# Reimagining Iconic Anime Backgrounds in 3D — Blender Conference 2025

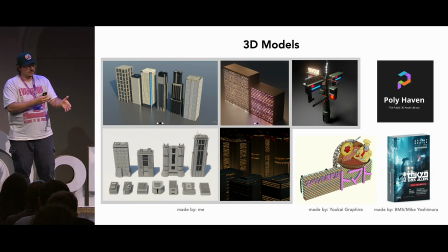(7:25)
And then in some cases, I would have to use like specific models, like I made that crosswalk sign that was very interesting to make, and I made it for that shot. Some cases where you see more buildings, I needed to make like very specific buildings, so I would just study the screenshot and just make the buildings.
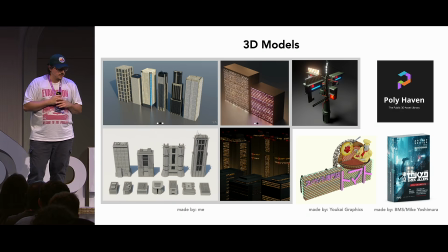(7:41)
A lot of textures from Polyhaven, so shout out to Polyhaven. The one like neon billboard scene, that whole entire asset was made by an amazing artist in the community named Yokai Graphics, so shout out to him for making that, because that really pushed me along with the project.
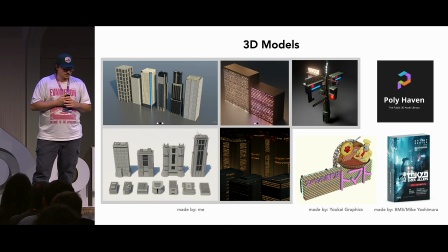(7:59)
And then just a couple of assets here and there from Big, Medium, Small. I think we all know them, so shout out to them.
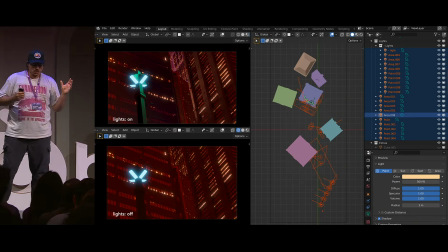(8:04)
All right, let me get into the color and lighting. So this is a quick look at one of the big scenes here.
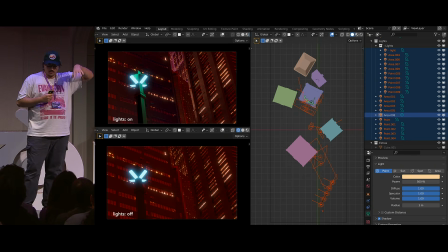(8:11)
Is that at the top, like you can see lights on, the bottom lights off, and you can see already this is like Eevee 3.6. So how much having lighting can influence like the depth of a scene, the spatial kind of like area, how it can make a scene go from looking really flat to looking like there's some dimensionality.
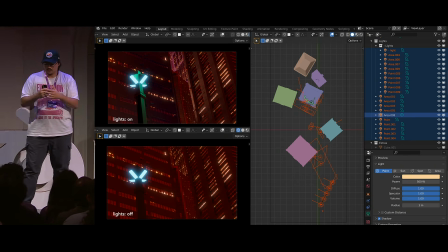(8:30)
And then at the top-down view, you can see like the organization of the buildings. They're not really in any specific order. I'm just looking at it and then placing buildings where I think they need to go, and then animating them. You can see in the outliner there's a bit of lights, all the lights that I have in the scene.
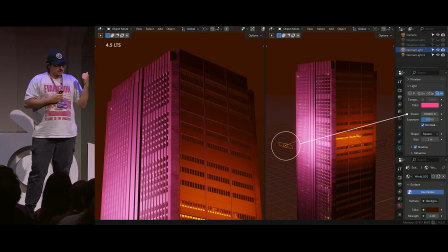(8:49)
So one thing I wanted to touch on was, this was a technique that I found pretty early on. I mean, I don't think I discovered it, but it was something that I found through just messing around, poking around, and it was really, really fun too. I just ended up abusing it for the whole project. But essentially, like I would have one of these really powerful area lights,
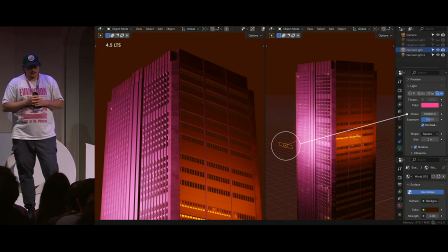(9:08)
uplighting a building, making it look nice and pretty, nice gradient and everything like that. Then, if I want the top of the building to be dark, but I don't want to like clamp the light or do anything special with it, I like it. I want to leave it. Like, I'm not super technical, so I'm just thinking, like, what can I do to just make the top dark?
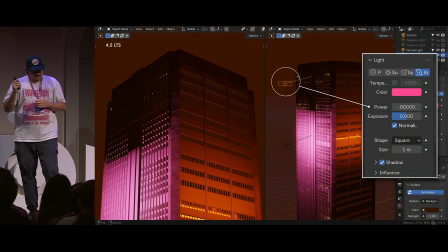(9:26)
Like, force it. I take the light, duplicate it, and just invert the value. So that makes, like, this really weird, probably thing that I'm breaking.
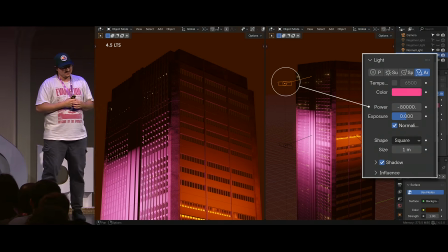(9:37)
I'm probably not supposed to do it this way thing. And I was like, oh, this is fun.
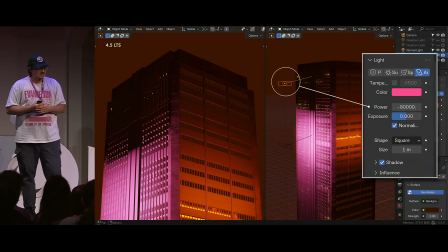(9:43)
I'm having fun now. Like, Blender is fun. Like, the fact that you can do this and not crash Blender, like, you can't really do this in any other program. You can't just input a negative value or some absurd value. Like, what happens if you put a negative value on the camera? I don't know. I don't know. I mean, actually, nothing happens because I did test it earlier today.
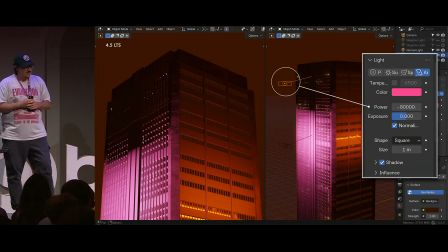(10:02)
I was like, dang, what if it did something? That'd be crazy, right? But I did it with the lights, and this was really fun.
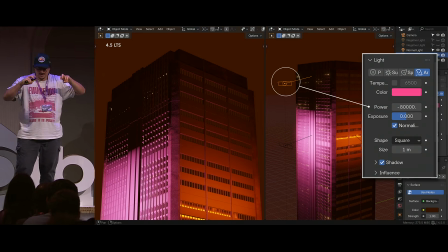(10:08)
So you can see the light. It's like a negative light. It's a shadow maker, like whatever you want to call it. I don't know. There's no name for it, right? Light absorber. But it does have a color.
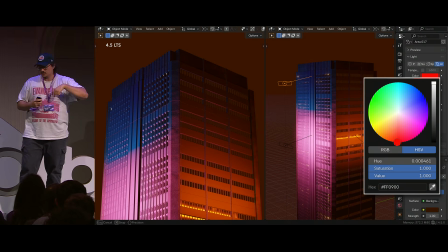(10:19)
It's that same pink color. If you take that color and turn it into something else, now you're kind of like painting with lights. And again, this is just, it's really simple, but for me, I'm like, oh, now I can not only darken the surface, but I can also change the color of like that shadow if I want to.
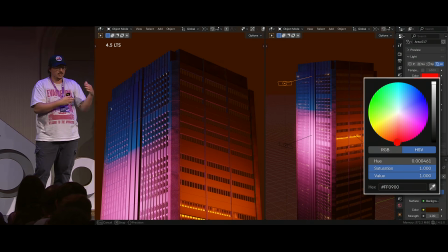(10:36)
So value-wise, it still stays pretty dark, but now there's a color there, so you can really get some really interesting results.
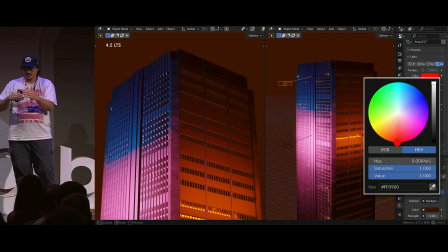(10:42)
And I think that transition between the pink and the blue on the windows specifically, there's something interesting happening there that I'm not controlling, but it's really fun.
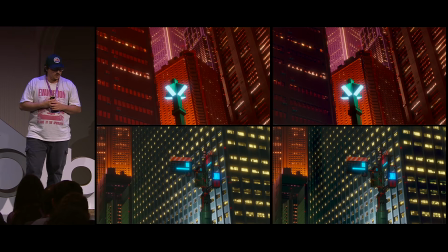(10:51)
So it kind of like continues to inspire me as I work. So you can see a good comparison. On the left side, no negative light, no shadow maker things, and then on the right side, they are activated. And you can see what that does. It really creates contrast. So if I want buildings in the foreground to feel close, I will put a lot of these like negative lights on them.
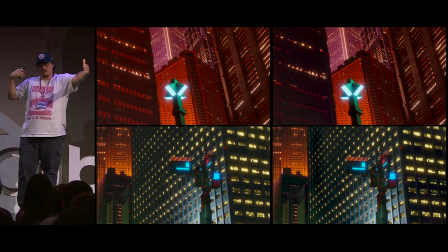(11:11)
And if I want buildings in the background to feel further away, even if they're not actually further away, I just don't use any of them, or I use like lighter values or something like that.
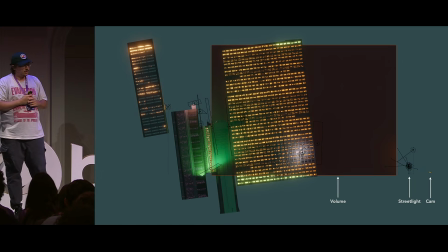(11:21)
So for color, this is a fun thing that I used on the project.
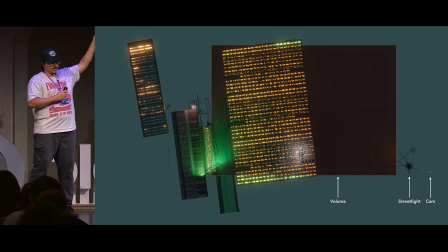(11:26)
Again, just like a scene breakdown where the camera is, the street light, and then the scene. See, like the buildings are all tilted.
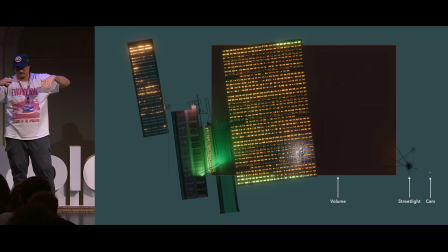(11:33)
Like I'm not following any rules.